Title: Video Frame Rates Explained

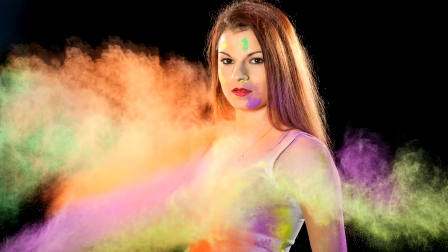(0:00)
Hey guys, and welcome back to LPTGuys Tutorials.
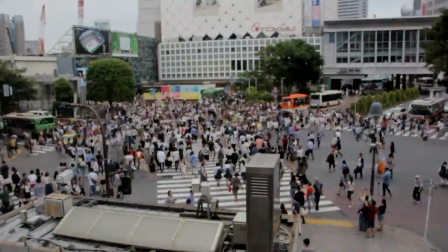(0:04)
Today I'd like to talk about video frame rates, when and why you would choose a specific frame rate, and the effect it has on your video.
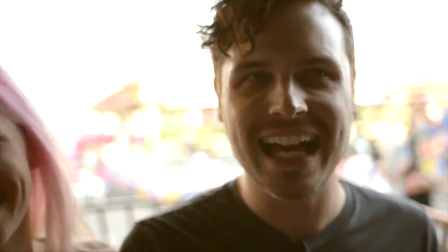(0:11)
If you find this video helpful, please like, comment and share, and don't forget to subscribe, new videos released weekly.
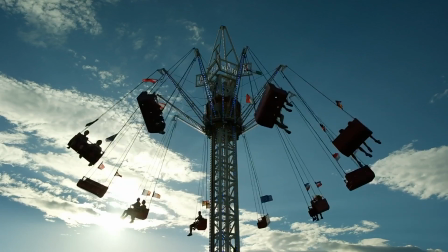(0:18)
So what is a frame rate? As many of you already know, video is a series of sequential images.
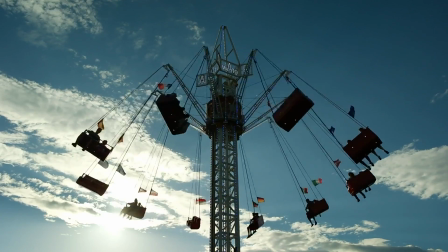(0:25)
When played back fast enough, these images form the illusion of a moving picture or a video.
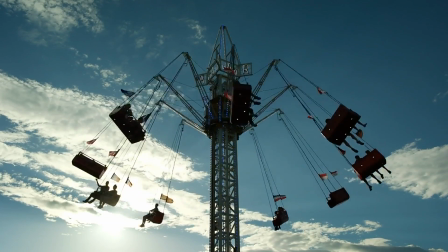(0:30)
The rate the pictures are played back at is called video frame rate, measured in frames per second.
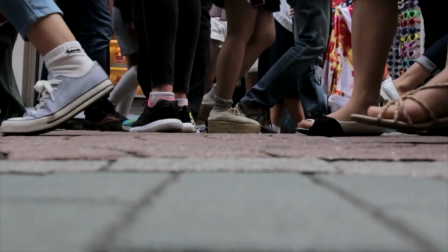(0:36)
For most people, to form the illusion of a smooth video, the minimum frame rate is 16 frames per second.
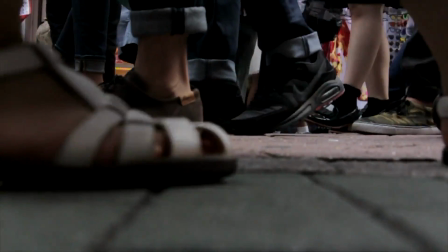(0:42)
That means at least 16 sequential images must be played back every second. Anything less than that will just look like a picture slideshow.
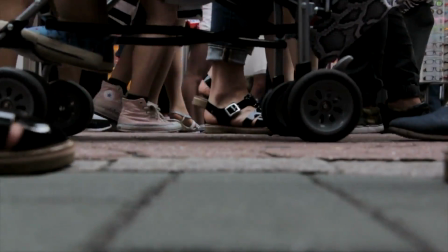(0:51)
Most movies are filmed at 24 frames per second, and the majority of TV shows and internet video is 30 frames per second.
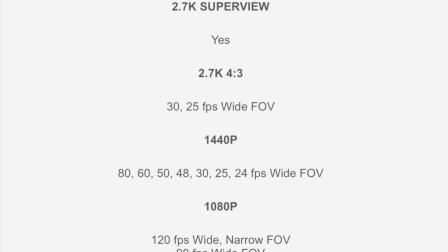(0:57)
So why do cameras have so many settings for frame rates? Well, there's a few reasons. First let's take a look at 24, or 30 frames per second.
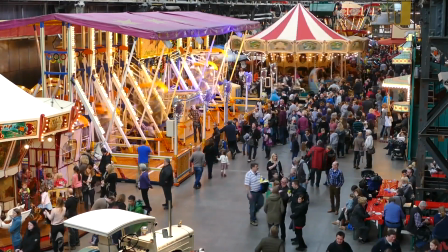(1:06)
These are your base frame rates, and the footage is recorded and played back in real time.
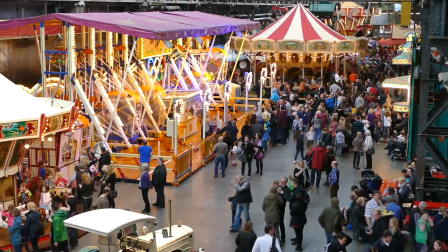(1:11)
This means the speed of the action in your clip will be exactly the same as in real life.
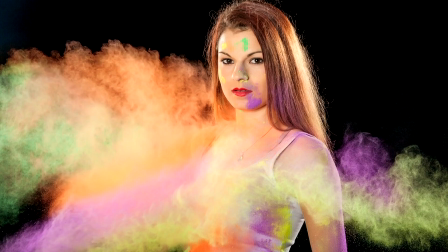(1:16)
Higher frame rates such as 60, 120, and even 240 frames per second allow you to slow down your clips for a better look at what is happening.
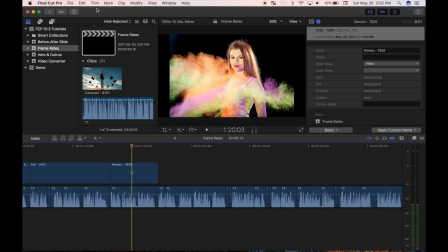(1:24)
Say for example you choose 30 frames per second for your project.
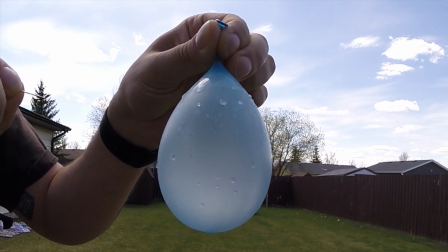(1:27)
Having footage shot at 60 frames per second will allow you to slow down your clip and play it back at half speed, while still having 30 images for every second.
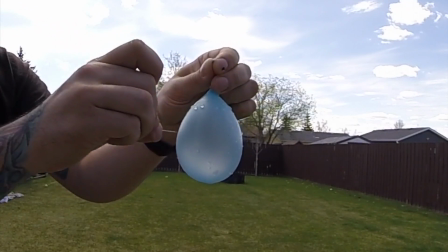(1:36)
A clip shot at 120 frames can be slowed down and played back at 1 fourth of the original speed, and so on.
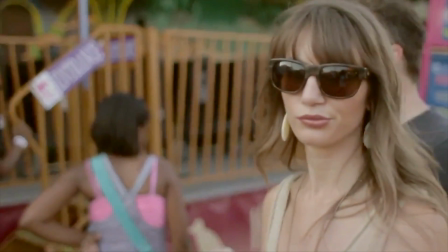(1:43)
Another trick some filmmakers use is slowing down footage to reduce camera shake.
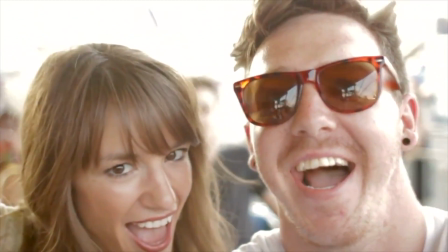(1:48)
Slowing down a clip and playing it back at 80% of the original speed can make the camera shake much less noticeable.
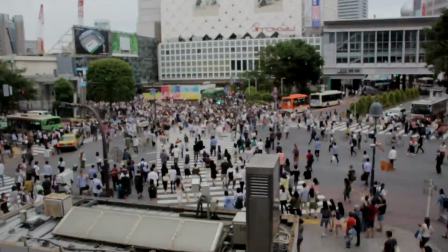(1:55)
The slower frame rates, such as 12 or 15 frames per second, are used when footage will be sped up.
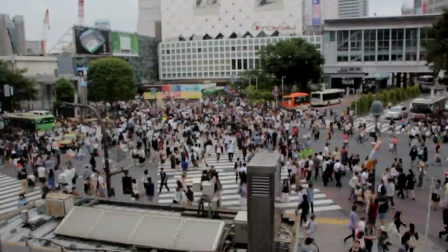(2:01)
Playing a clip that is shot at 15 frames per second in real time can appear choppy, but speed it up to twice the original speed and the video looks nice and smooth.
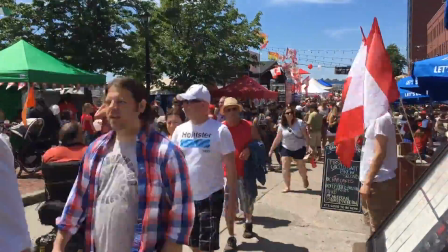(2:11)
Sometimes, I use these frame rates to shoot time lapse videos instead of picture setting. frame. This can add some nice motion blur to my timelapses.
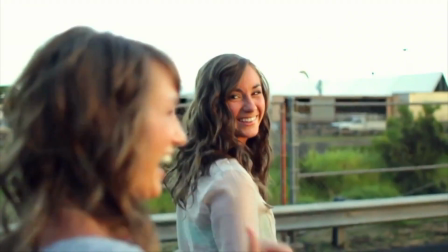(2:18)
So what frame rate do you choose when shooting video? Well it depends on what you are filming.
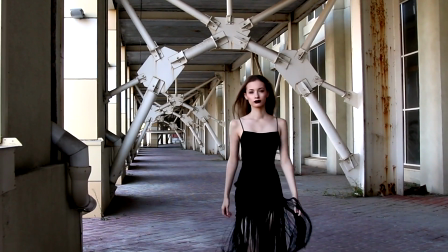(2:23)
If filming normal everyday events, I'd recommend sticking with a base frame rate of 24 or 30 frames per second.
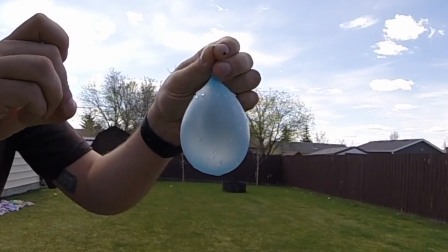(2:30)
If you're filming fast moving action that will need to be slowed down, choose a higher frame rate, such as 60 frames per second or higher.
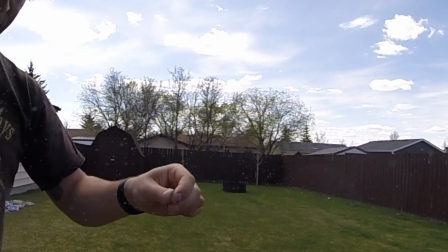(2:37)
One thing you have to remember, is that you will give up some quality when shooting at a higher frame rate.
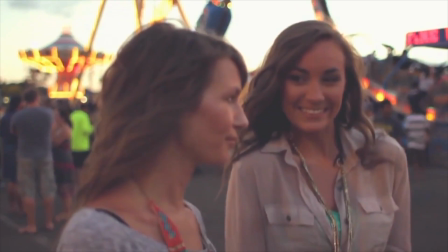(2:42)
First of all, your images have less time to get exposed at higher frame rates, so this could be a disadvantage in low light situations.
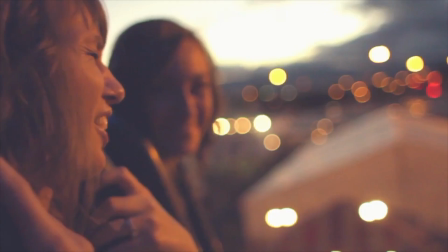(2:49)
Another reason, some cameras make you give up video resolution to shoot at higher frame rates, so you will lose detail.
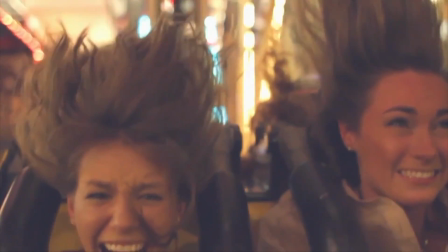(2:56)
And lastly, each camera has a maximum bit rate, or how much information is recorded each second,
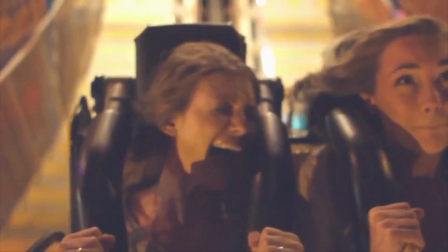(3:02)
so spreading it over more frames means you might lose some color and other detail in your video.
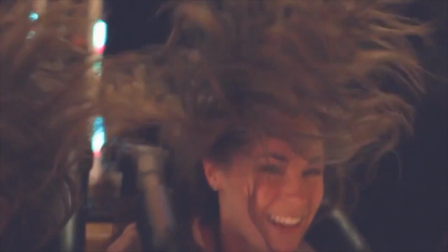(3:07)
And if storage is an issue, you, your file size will be much larger at a higher frame rate.
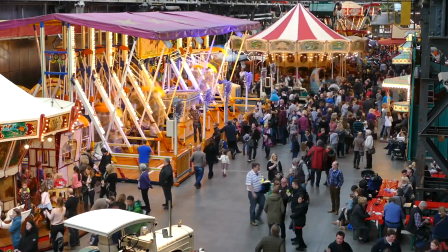(3:13)
This is why shooting at a base frame rate is sometimes your best option. If footage doesn't need to be slowed down, base rate will provide you with the best video quality.
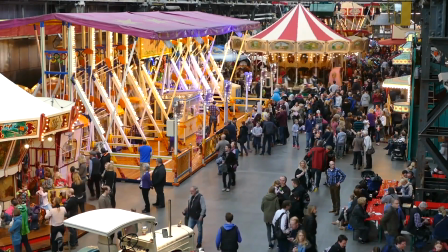(3:22)
So I hope this gives you a basic understanding of video frame rates, and how to choose the best one for your footage.
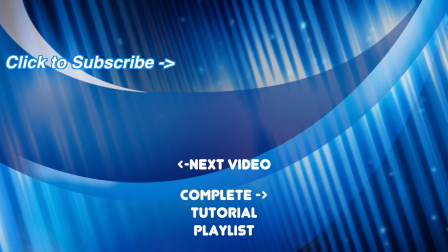(3:28)
Ask any questions you may have in the comments, and I'll do my best to answer them. Also, liking and sharing this video is very helpful, and means a lot to me.
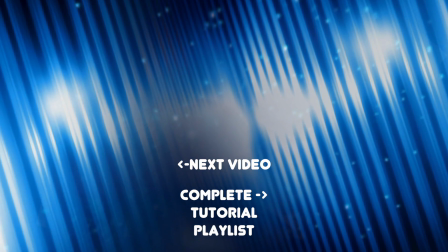(3:37)
And don't forget to subscribe. New videos released weekly. Thanks for watching, and I hope you come back for more.